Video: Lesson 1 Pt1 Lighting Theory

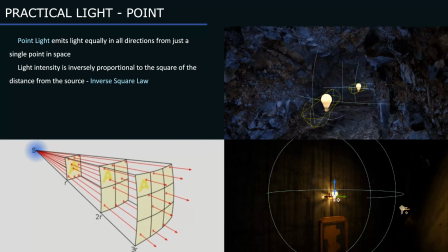(12:23)
Sometimes for artistic reasons you can break this law, but be careful with it, for example if you need a cave with natural light.
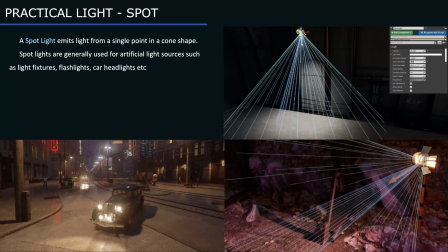(12:31)
A spotlight emits light from a single point in cone shape. Users are given two cones to shape the light, the inner cone angle and outer cone angle. Within the inner cone angle, the light achieves full brightness.
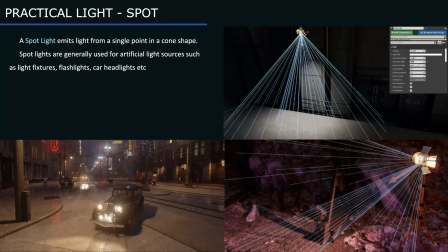(12:45)
As you go from the extent of the inner radius to the extent of the outer cone angle, a fall-off takes place, creating a penumbra. The radius of light defines the length of the cones.
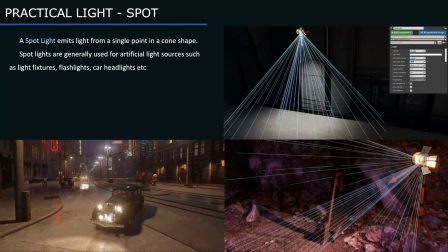(12:58)
Spotlights are generally used for artificial light sources, such as light fixtures, flashlights, car headlights, and etc.
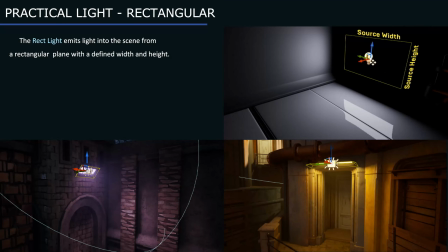(13:07)
The rect light emits light into the scene from a rectangular plane with a defined width and height. You can use them to simulate any kind of light sources that have rectangular areas, such as televisions or monitor screens or head lighting fixtures.
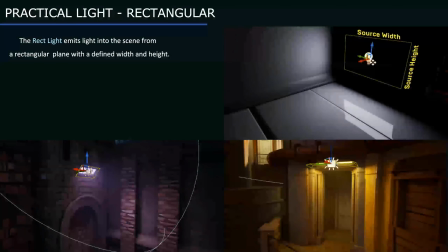(13:24)
Each rectangular light has two key settings, source width and source height, which determine the size of its rectangle along its local y and z axis. Rectangular light has a spherical attenuation radius, like a point light or a spotlight.
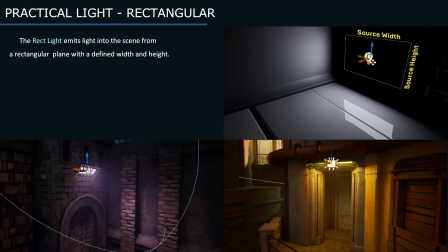(13:43)
However, specular highlights for the rect light show the width and height of the light's rectangular area.
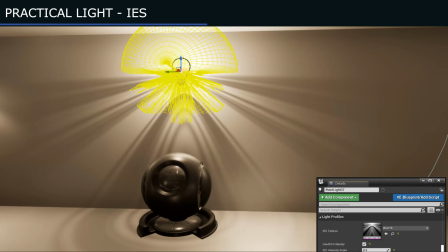(13:52)
Illuminating Engineering Society profiles are a lighting industry standard method of diagramming the brightness and fall-off of light, as it exists in a particular real-world light fixture.
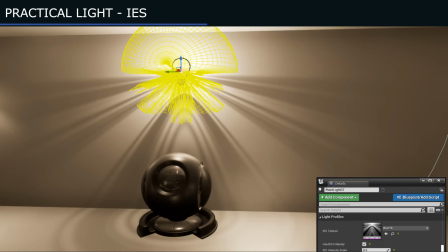(14:07)
Unreal Engine can use IES profiles to get a realistic lighting results based on the profiles directly from light manufacturers. IES profiles render very fast and do not have a significant effect on performance,
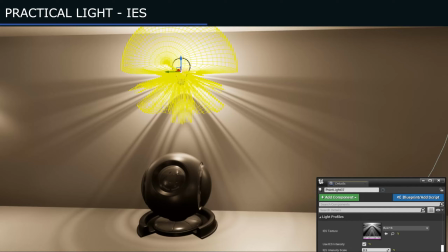(14:22)
making them a more ideal option for shaping your light than using a light function. Profiles of various fixtures can be downloaded from light manufacturer websites.
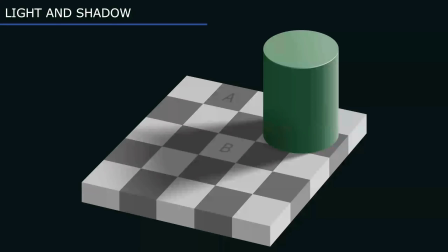(14:33)
We must remember that all quantities are relative. When we see only colors, we do not understand whether they are in shadow or not, and so on.
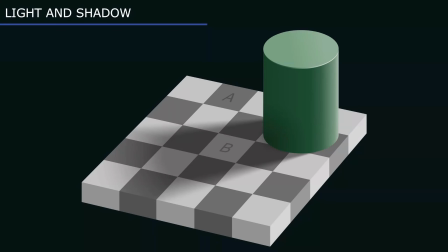(14:45)
You do know that the white area in the eye is in fact white, but using pure white paint is always a mistake. If you step away from your prejudices for a moment and look at the eye,
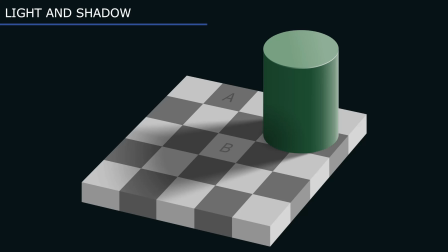(14:59)
you will see that the white area in there is in fact a much darker gray than you have suspected. Do not let names and what you know about colors disturb your perception. In here square A and square B has equal brightness, but our brain tricks us into believing that A is darker than B.
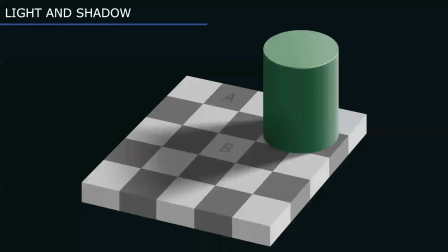(15:18)
So we should always keep in mind how different colors look in different lighting conditions.
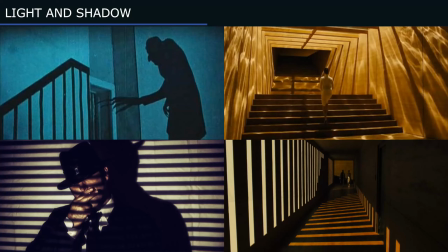(15:25)
Our instruments are not only light sources, but also shadows. Shadows as well helps to tell a story, attract attention, or give an additional detailization to simple environment. In this shot from Nosferatu, we see nothing but a shadow. But the shadow lets us know that there is a monster coming.
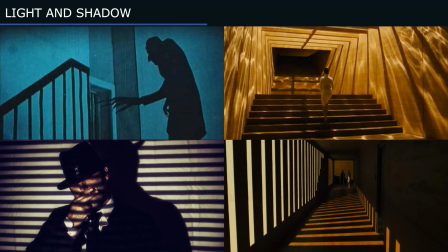(15:44)
Rooms from the Blade Runner are very simple, it's just a concrete walls, but shadows add stunning detail to such a simple interior.